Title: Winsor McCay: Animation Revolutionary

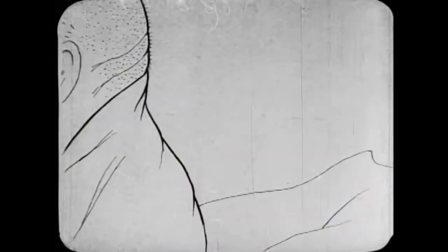Obviously it's not, but it gives the appearance of a real creature in a real world.
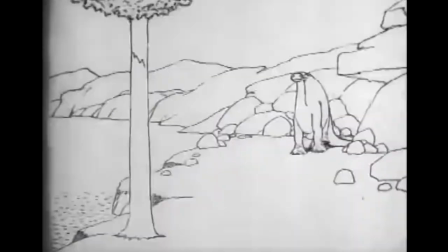Furthermore, McKay's vaudeville tours introduced the world to Gertie the Dinosaur.
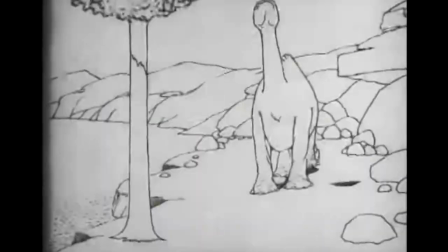While the character of Gertie did not leave much of a significant impact on the larger society, as say Felix the Cat, the act was a scripted, interactive show.
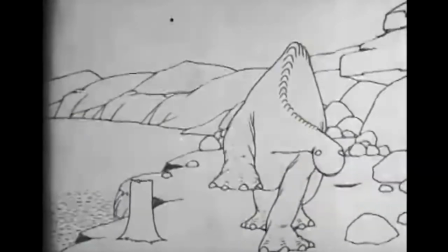Posse was one of the first and earliest examples of a medium all the way back in 1914 with crowd and creator interacting with drawings.
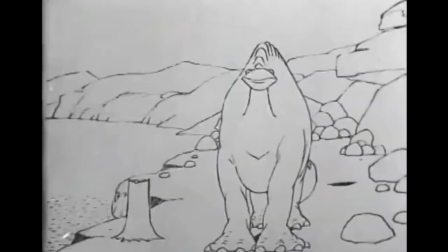Additionally, Gertie continued to build upon McKay's previous work, demonstrating solid weight and power behind each movement.
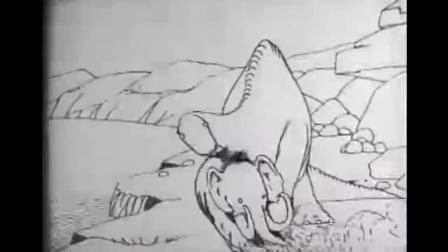You can even notice Gertie's feet spread out as she walks. Unintentional or not, is a remarkable detail an animator so early has noticed and incorporated.
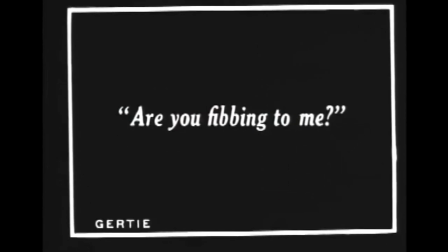McKay's style continued to evolve during the 1910s with each new short he released and more aspects of common animation were pioneered in his name.
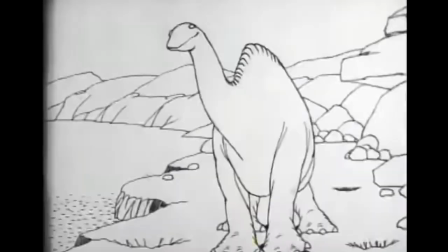And as the first world war broke out, McKay decided to get in on the action as well.
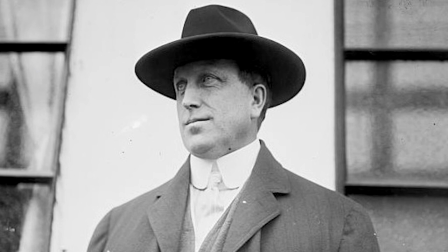Still working for Hearst, McKay produced his final, surviving at least, animated short known as The Sinking of the Lusitania.
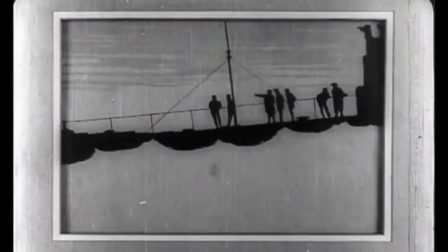Here McKay proved to everyone why he was the best animator of his day.
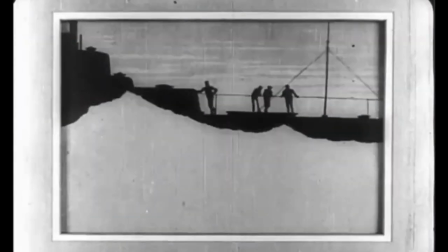The short encompassed everything McKay has been doing for the past 8 years of his career and well before any of his hand sketches.
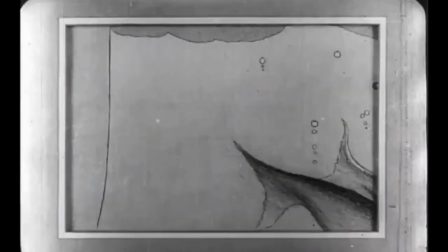Accurate boat layout, cinematic camera movement, angles, people moving along the ship, the whole film seemed alive.
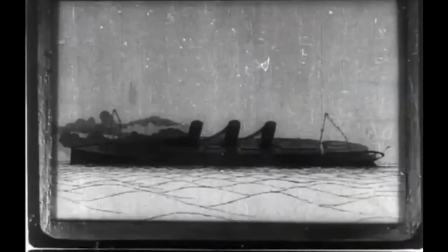Not something seen in many shorts back in the day, not even today, with TV shows not really incorporating much background movement either.
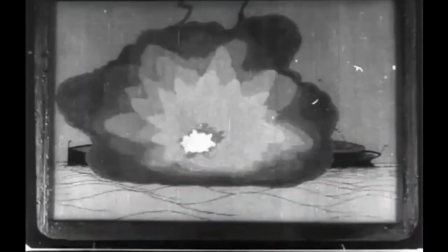McKay pioneered techniques and ideas used by later artists in more animated works, such as The Prince of Egypt or Atlantis, The Lost Empire.
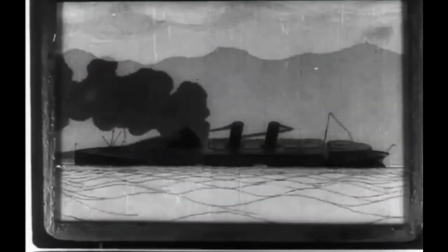The movement of the water in his shorts is also something of note. The movement, while a little exaggerated, is realistic enough to make it more believable.
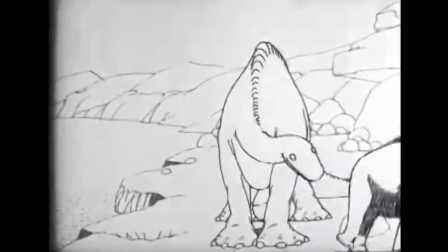It also helped that water movements were incorporated into Gertie the Dinosaur as well.
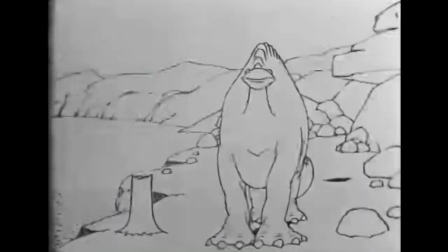And with Gertie being an interactive stage show, it made the whole experience seem that much more magical.
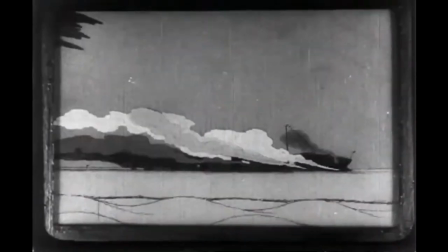Additionally, there's some color in the shots and shadows. What many today could view as a bit more hard to see, and a little bit more bare bums,
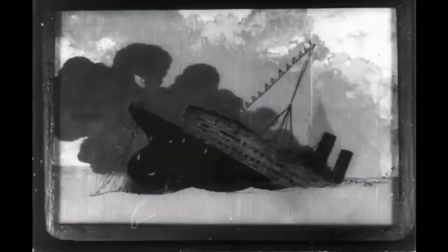it still portrays the dramatic event with a serious and depressing light, ironically enough.
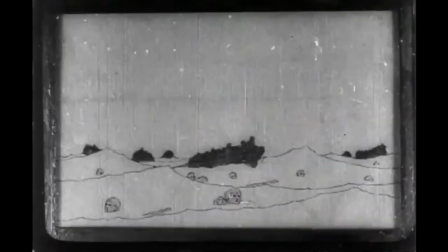The coloring of the short also added to the tone of the animation, and made it into the picture that would, quote, the picture that would never have a competitor.
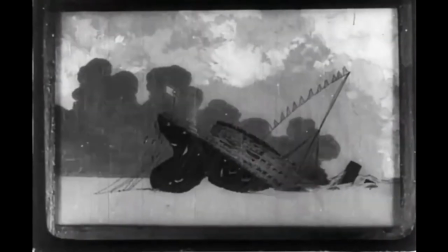General audiences were stunned by the level of detail and craftsmanship. Critics were silenced by its heavy tone and beautiful visuals.
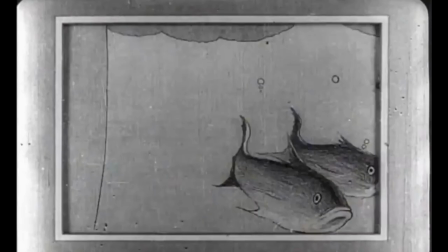Truly, is what McKay's entire career was building up to at that time.
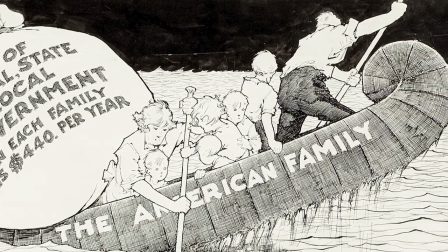McKay would produce a few more animated shorts using sales, but never really released them to the public due to the patents owned by Bray Studios.
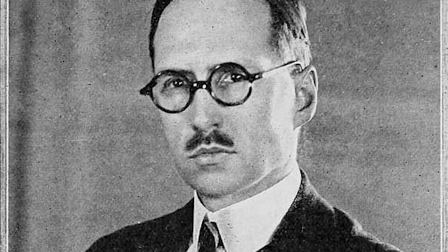Because of bright patenting all these techniques, he put a stranglehold on the animation industry.
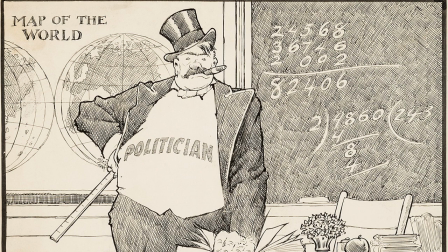Because of this, McKay took distance from the entire idea of animation, stating in the speech,
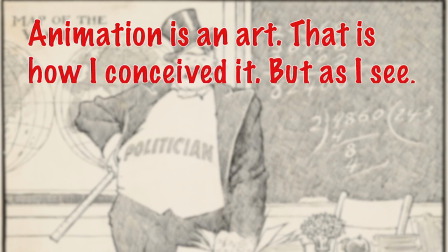quote, animation is an art, that is how I have conceived it, but as I see what you fellows have done with it is making it into a trade,
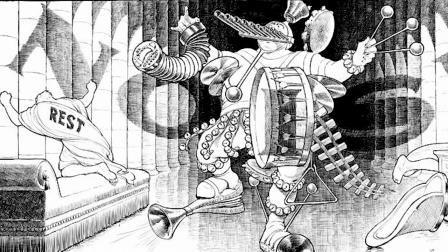not an art, but a trade, bad luck. While McKay will still do drawings for different companies around the east coast of the United States,
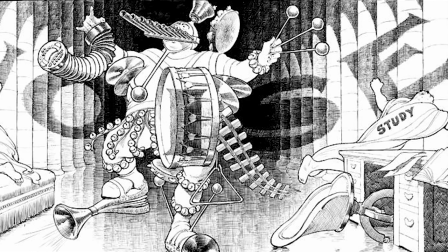he would never really find success nor the appeal for the industry ever again.
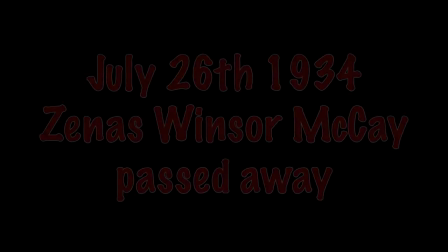But it's not like that was really going to matter much, as McKay would die in 1934 from a cerebral embolism.
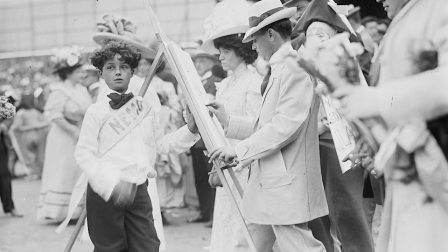Studios who contracted McKay as artists quickly moved on to replace him, as family did what they could do with their inheritances.
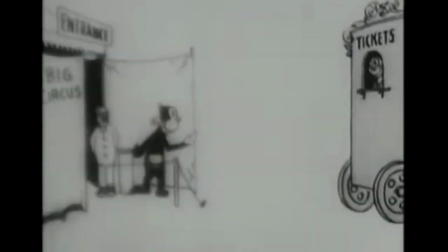The quality of animation in the early 1900s on McKay's passing and retirement slumped back down.
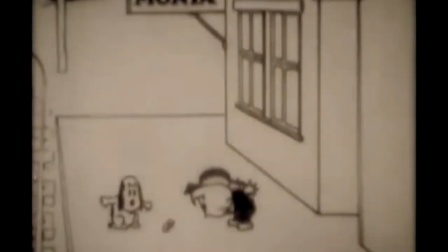More stiff and rigid cartoons premiered after 1918,
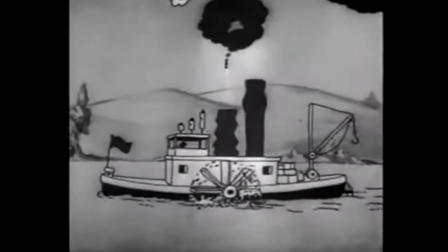it would not be until Walt Disney, the man inspired by Winston McKay, took to this stage of animation and turned it into what we know as today.
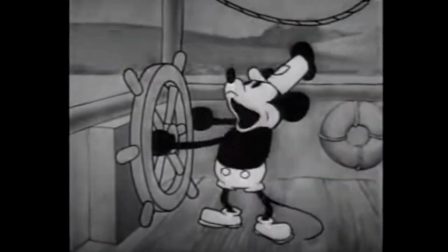But his legacy lived on. Little Nemo in Sloan Land got a 1989 adaptation in honor of McKay.
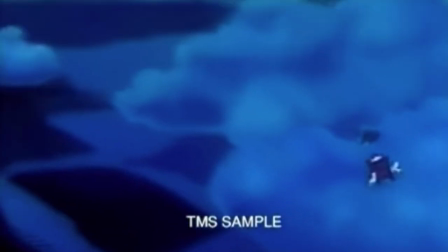While the film isn't really much to write home about, it is still a great way to tribute him.
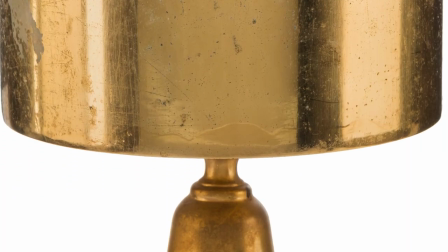Additionally, The Annie Wars, starting in 1972, released the Winston McKay Award to recognize outstanding achievements in animation.